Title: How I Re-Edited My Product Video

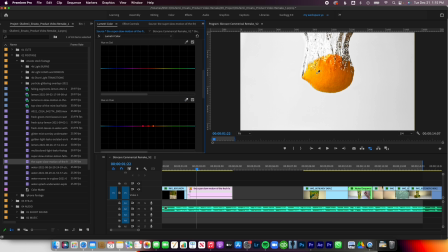4:03 I'm gonna go down to curves, select my hue, highlight that, and maybe drag this to make it a little bit less orange. And then maybe we'll add a little transition in between these two. So I'm gonna go into my little short transition pack here, like one of these.
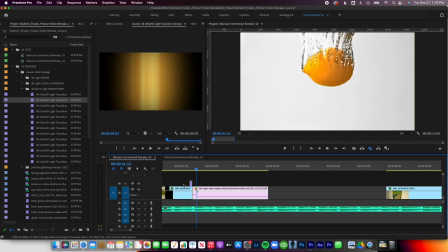4:20 And we're gonna drag this over the two clips, as you can see here.
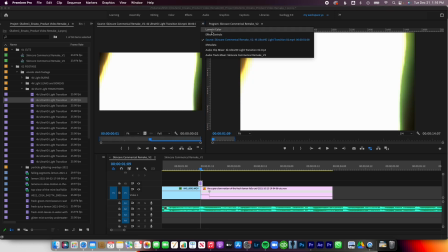4:25 We're gonna click our transition, go into effects, and change our blend mode to screen.
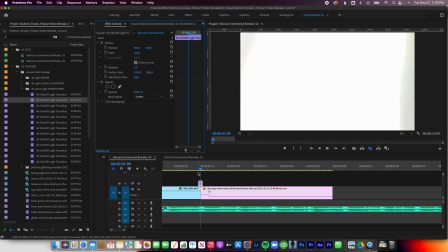4:30 That's gonna blend out the black there.
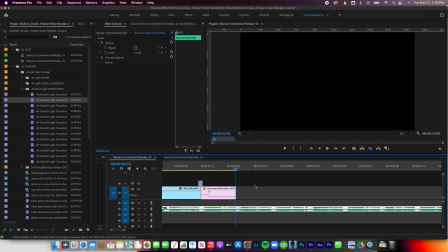4:37 Cut it right here on the beat. Perfect. And then let's definitely get into the label.
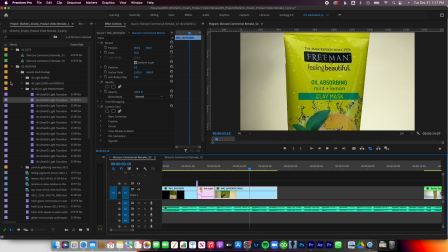4:43 So this shot is nice as is, but I'm thinking we could add a little bit more to it using our stock footage.
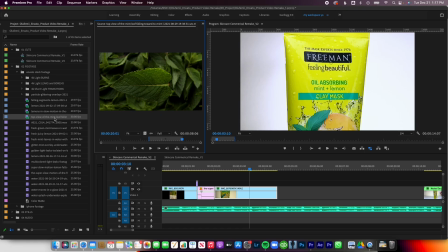4:49 So first thing I'm gonna do is color it. Perfect. I think I want to add something in the background here.
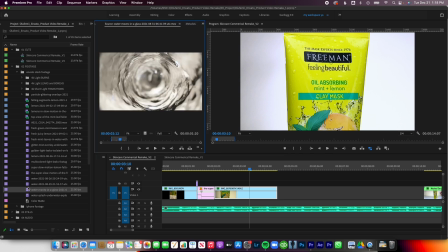4:55 And I think what people kind of forget when they are using stock footage is that you can customize it. Once you have it, you can tweak it and change it to match whatever you're editing.
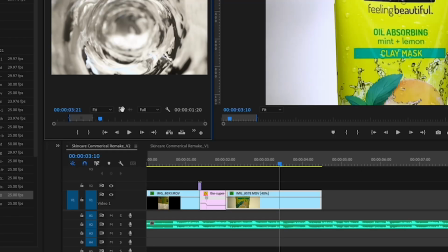5:06 So I like this water shot. I think this is really cool. So I'm gonna go ahead and drag this in the background.
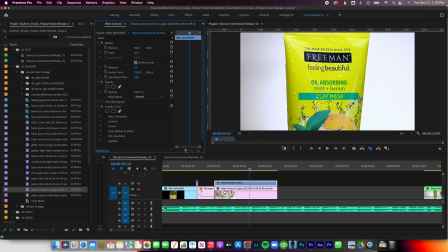5:12 Maybe I'll put a mask on this, you know, so we can clear out these edges in the background.
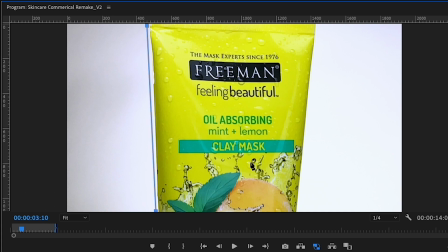5:19 So I'm gonna go ahead and draw a mask around the product like this.
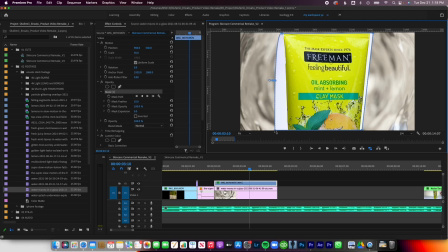5:27 That looks cool. I'm gonna bring this out and I'm gonna feather it.
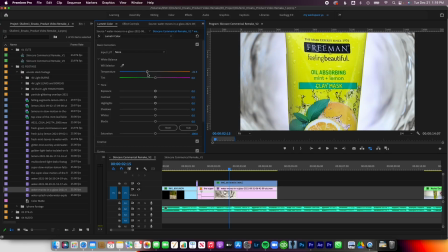5:35 Already that looks pretty cool. I'm also going to color our water shot so that it blends a little bit better with our label shot.
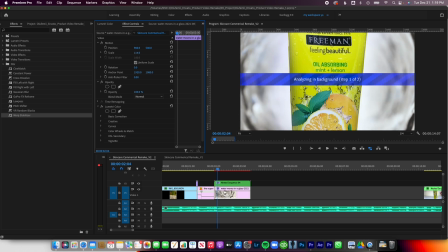5:44 And maybe I'll also scale in our water shot a bit and add some keyframes.
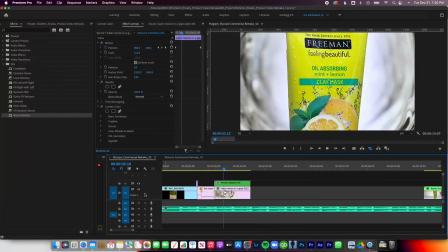5:51 So as you can see, we take kind of a basic boring image and we can add this stock footage or motion graphic to add a whole nother element and feel to it. So I like this a lot. Now let's introduce the mint.
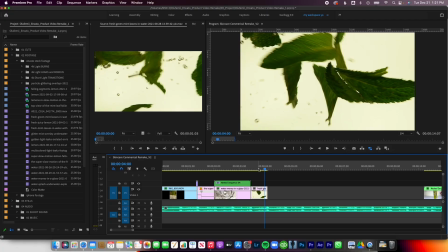6:03 So we're gonna drag this in, and I actually like this shot as is, so I'm gonna leave it, except the color is definitely different.
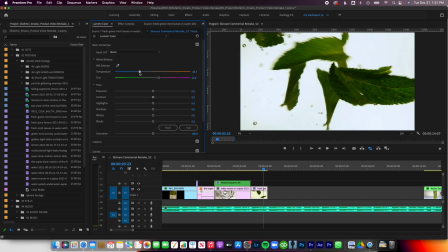6:10 So I'm gonna go ahead and go into my color and white balance this. And maybe let's throw in some of these water shots.
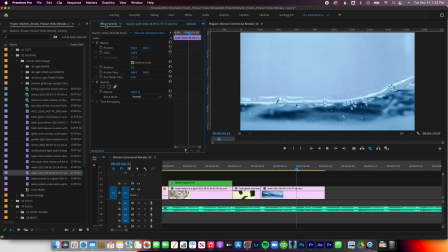6:20 Let's also tweak the color. And let's also add some movement. So we're gonna chop this up, drag this out, find kind of a different framing.
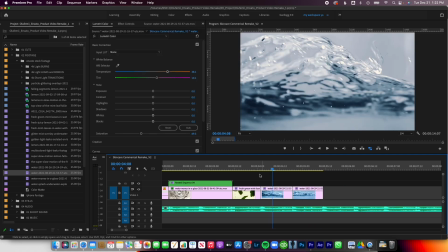6:36 And just on beat, we get that quick change of pace. And then let's scale this in.
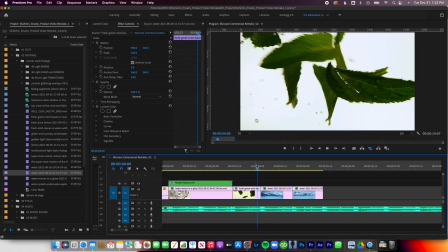6:41 And maybe we'll scale this one out. See how that looks? And then let's go ahead and throw in one of our original clips.
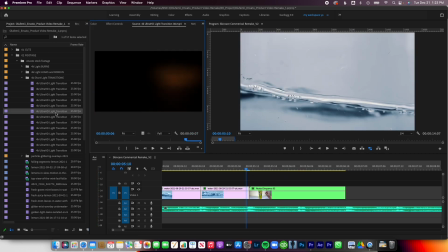6:50 And I think I want to add another light leak. So let's go ahead and find, maybe that one might be cool.
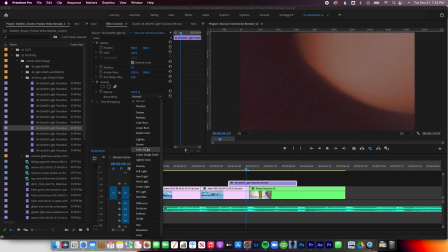6:58 Change the blend mode to screen.
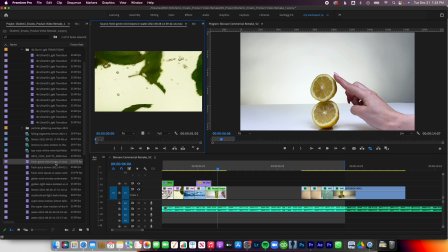7:04 Then I'm thinking let's throw in another mint shot. I think we have something similar.
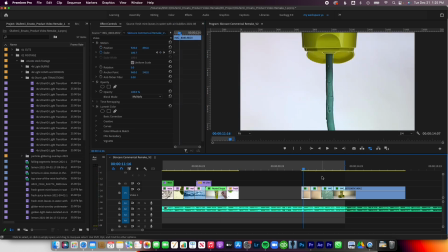7:11 And then I think we'll go ahead and add these two clips.
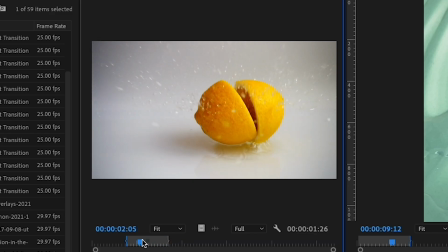7:17 Then let's add this guy because I love the movement of the splash with this.
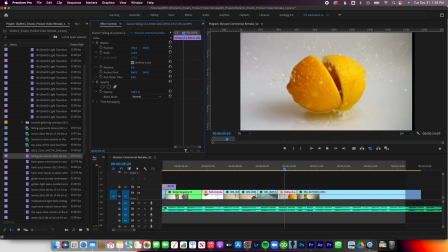7:25 But let's also scale it in. I think we'll center it up a little bit. Cool. And then I'm also gonna do the same thing, change up the color.
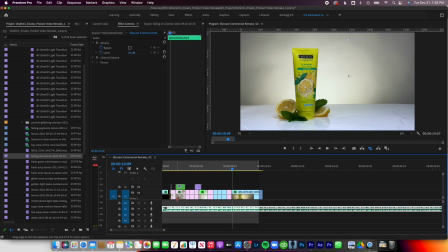7:35 And this music is great, but there's no ending in the music. So let's chop up this music to make it flow a little bit better.
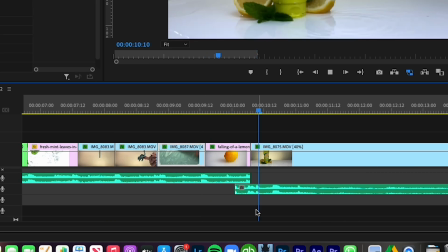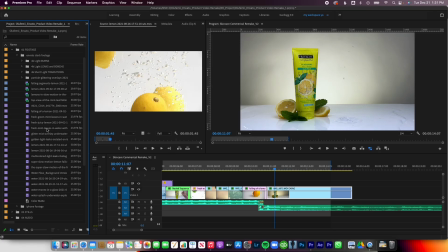7:51 I have this final shot here, but I'm thinking maybe we take that water graphic, maybe we can put this to use.
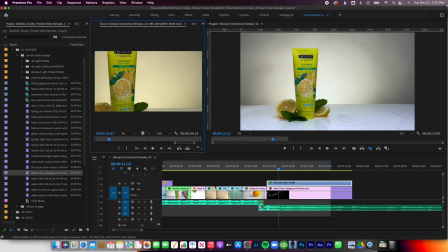7:59 So let's go ahead and drop this underneath, drag it out, and we'll change this blend mode of the top clip to screen.
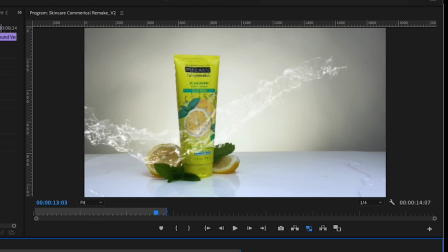8:08 So now we have that, which is cool, but it goes in front of the product, which we don't want.